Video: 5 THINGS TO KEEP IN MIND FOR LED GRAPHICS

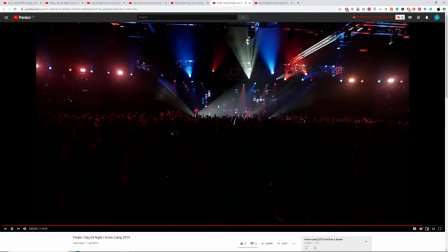[12:22]
This is a masking. This is definitely a mask effect. So this is a very nice example.
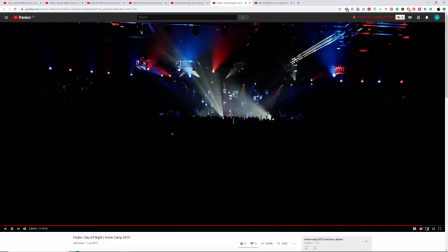[12:29]
This is a very nice example of a mask effect where we use that little rectangle graphics that is bouncing around that masks away the other ones on the bottom here,
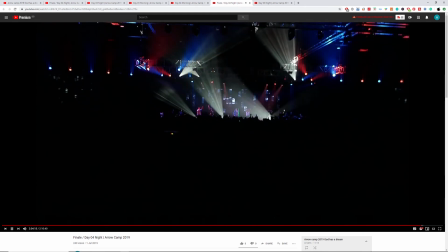[12:41]
and is suitable for this level of a fast slow song which has a very high energy.
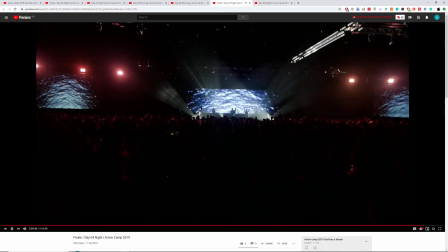[12:52]
So this is how you can make your slow graphics have a very fast look, if it makes sense. Okay, I want to see this. So this is a very nice silhouette. You have a much brighter background, and then you just see this, the shape of pastor outside.
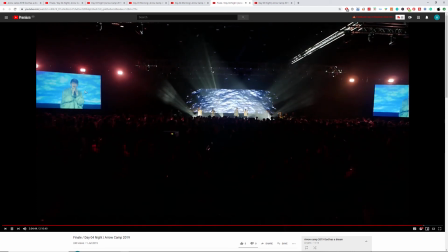[13:12]
And I would say that this is this brightness.
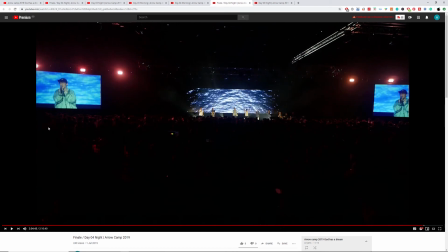[13:15]
So when you turn on the face light, pastor is quite bright, and then the background is also quite bright.
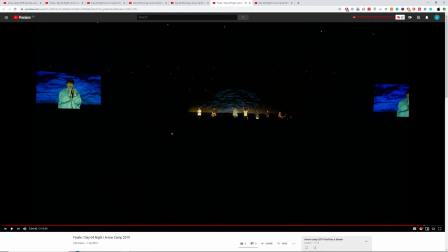[13:22]
I will lower the intensity down to something like this over here, where it is just enough to give some form of separation, where we can see the waves flowing. We can see that, oh, this is the shape and outline of pastor, and then it doesn't overwhelm
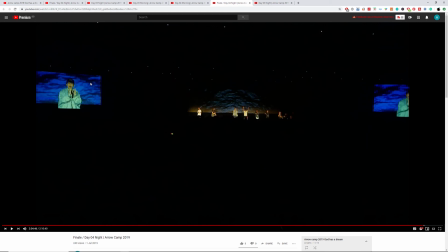[13:40]
the amount of face light that lights him from the front. Is darker than that, so that's good. So when it's dark, we start to lose our ability to see the shape of his cap that blends into the background, things like that.
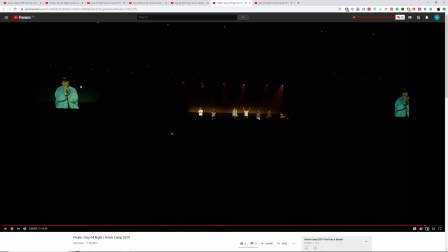[13:57]
Maybe the shape of the ear, the side of his face start to like blend in the background because we are not able to get the contrast out.
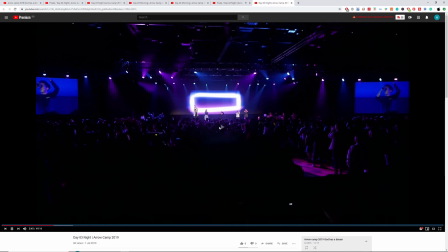[14:07]
Okay, what do we have next? Okay, so in conclusion, just remember that we are complementing the lights. We are working as a team together.
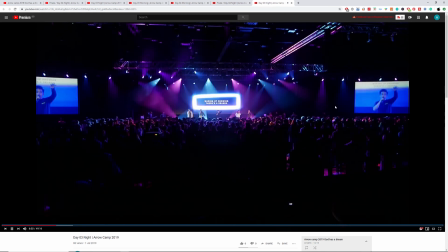[14:23]
Over here, we have this light, this LED graphic that is kind of like purplish, bluish. Our LED lights is also our lights is also purple and blue in that color,
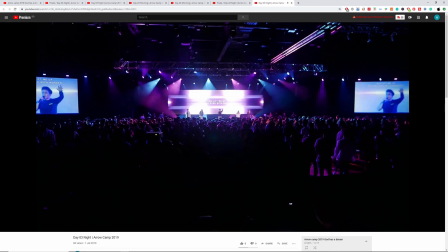[14:38]
and that is one of the ways that we complement each other, is using the colors. And I try to
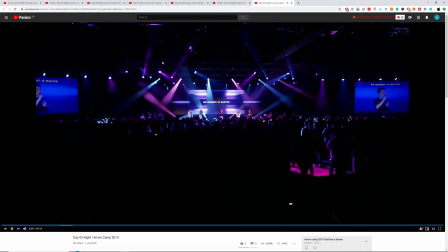[14:47]
create our graphics such that they have a lot of blacks, as I've said, so that we doesn't overwhelm. Fast song is relatively fine, but Slow Song really tried to control the amount that we put out.
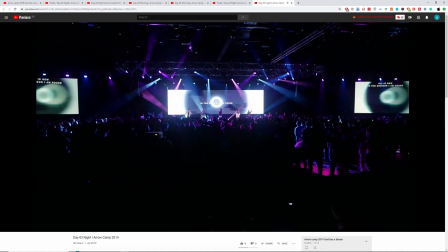[15:00]
And remember, we are lighting the whole scene,
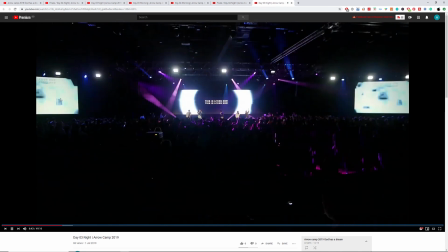[15:04]
and all the things that we affect are just not just the middle but the two sides here, and whatever live feed that goes on, also potentially we are affecting them. The lyrics as well, we are making the lyrics unreadable if we are too bright.
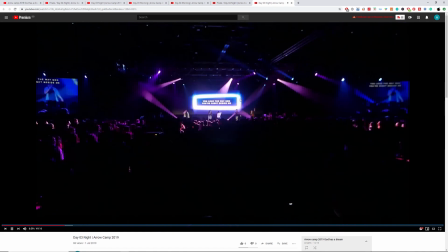[15:23]
So that's all. Thanks for watching.